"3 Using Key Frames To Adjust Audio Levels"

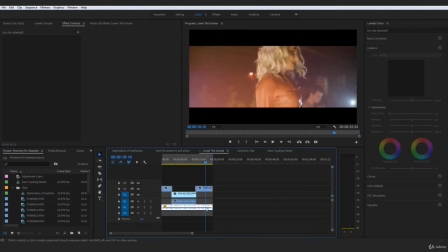3:45 However, we still haven't added that final keyframe adjustment at the end, seeing as the song actually still stays quite quiet after this next piece of footage comes up at the end, where actually we would want to increase that volume back up to be that of a nice backing track,
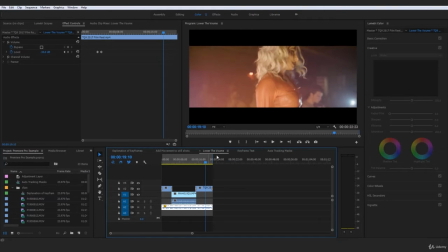4:04 so we could actually match these visuals very nicely, as well as also allowing room for the speaker to be heard.
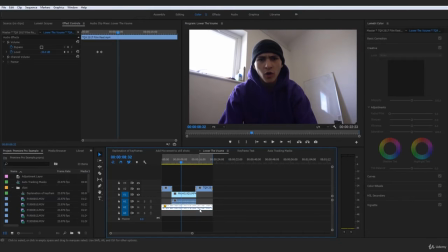4:10 So the way we would do this is simply by reversing that simple process we did there, is we would actually go to where we would want the volume to start increasing, for example, just before this starts fading in here and I start finishing. And we would actually want to set another keyframe, okay?
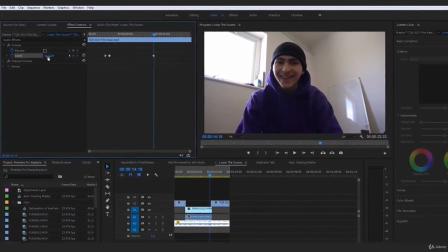4:26 So that's going to tell it at this point right here, it is still minus 30 decibels so that it can start working its way up.
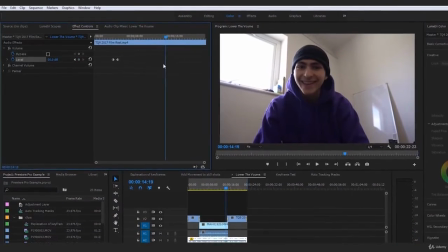4:33 For example, if we didn't add that 30 decibels here and we actually just instantly started going to,
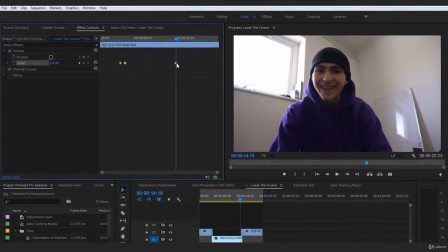4:39 let's say, 0 decibels again, it would have not, it would have been a gradual buildup rather.
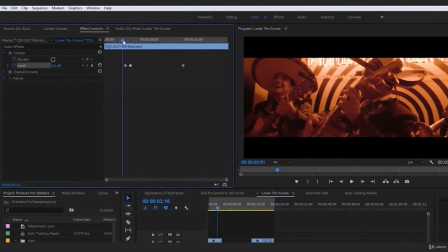4:44 So here where it goes down to 30,
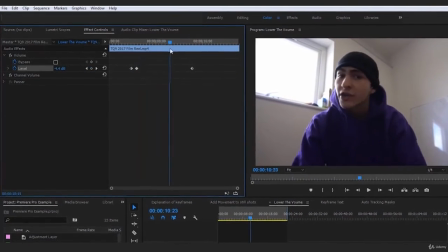4:47 it would then instantly just start going straight back up because it is the keyframe right after it.
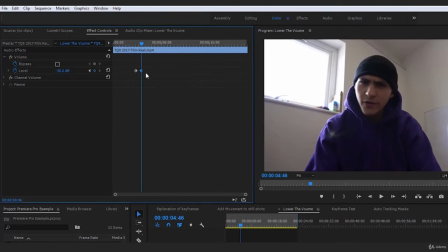4:53 So to avoid that, we would actually duplicate this keyframe here, aka come into where we want to do it, and just go ahead and put it another, so it knows that the parameters from here to here stay the same,
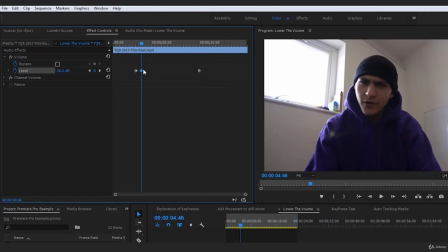5:06 okay? So all the way along here, it is minus 30. It's not minus 30 here increasing to zero, for example here, where that would be a long buildup.
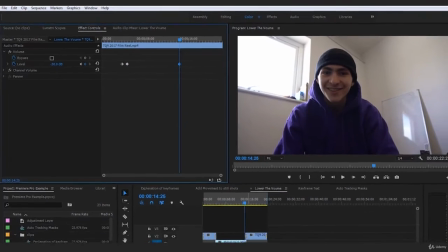5:14 It is minus 30 to minus 30, and then we could play this just a little bit to about here,
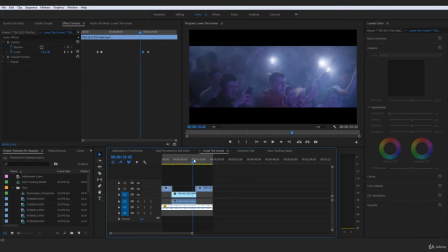5:19 and actually just go ahead and put that back on zero, so that now if we play this, it has a gradual build up.
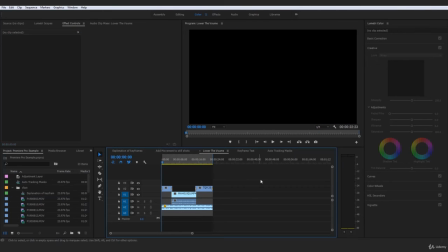5:28 And overall, that is a nice sequence that we have actually just improved the overall audio quality of,
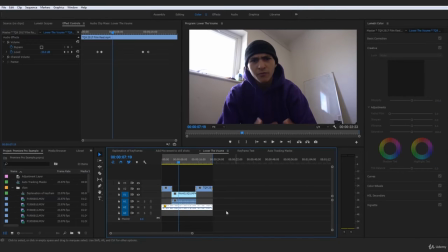5:35 whereas we could not even hear the speaker before, and now we've actually created a very nice keyframe adjustment to the audio, where our audio is going to dip down for the speaker and actually
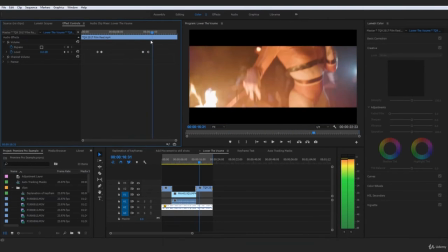5:48 increase once the speaker is done talking to actually show off this other stuff down here.
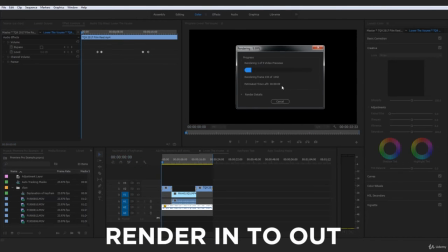5:53 So if I actually just go ahead and render in and out again, and just go ahead and render that through once,
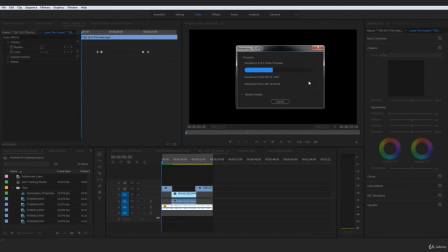5:58 so that we can actually have a nice full seamless preview of what this is looking like and what it's sounding like, and I will just stop talking while we watch this through entirely, so we could see how much of a difference this has actually changed this, and how much of an improvement this has made to the overall quality of the audio,
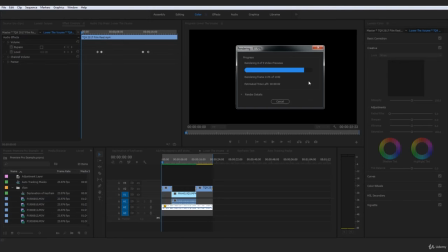6:16 and how much we can actually hear and understand what's going on in this particular sequence that we've set up.
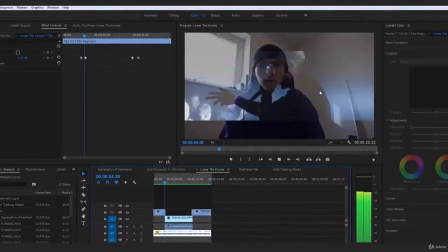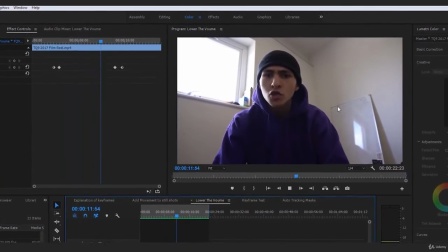6:31 Terms of video production and overall just what you can expect if we are going to work together in the future.
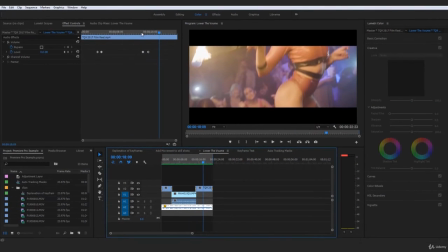6:37 So very nice. You can see that it even might even start a little bit too early, as it cuts off a little bit of what I
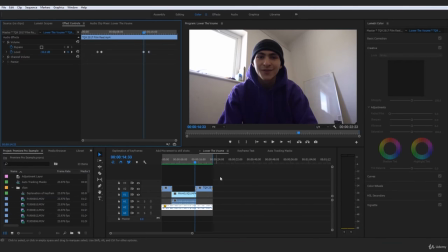6:45 was saying. So we could even highlight those two and move those over a little bit, right? And overall, I think that's an extremely nice sequence that we've just worked there together.
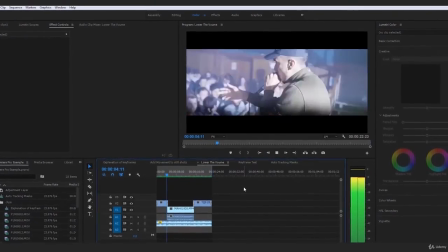6:54 And we've actually built this to actually lower the volume when we want the speaker to be heard, aka right here.
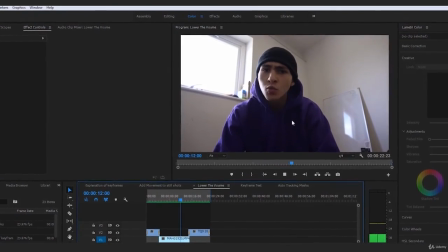7:01 Quality in terms of video production and overall just what you can expect if we are going to work together in the future.
Boom. I think that's a great example right there. Really, really nice.
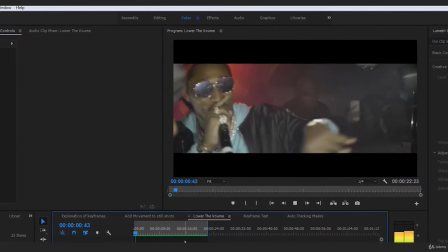7:12 Overall, I'm very happy with that, and I think that definitely paints the picture of actually using those
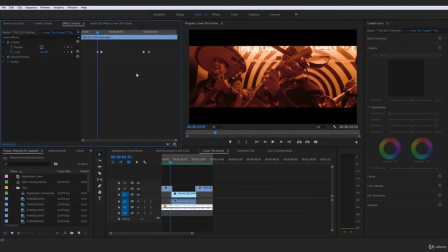7:18 decibels and actually how to animate them using the keyframes to actually lower or even reverse that process and,
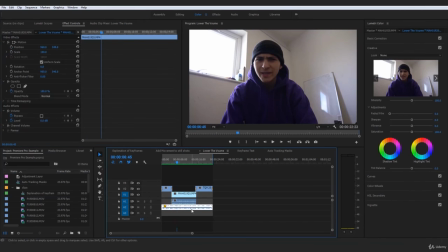7:24 for example, not just be lowering them here, but maybe even in some sort of scenario, hiring those decibels and increasing them to not a minus, but actually a plus, and increasing those decibels instead of removing them.
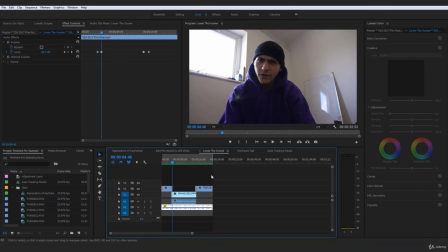7:38 But overall, that's been a brief insight into how to actually control audio and lower or higher the volume using keyframes within Adobe Premiere Pro.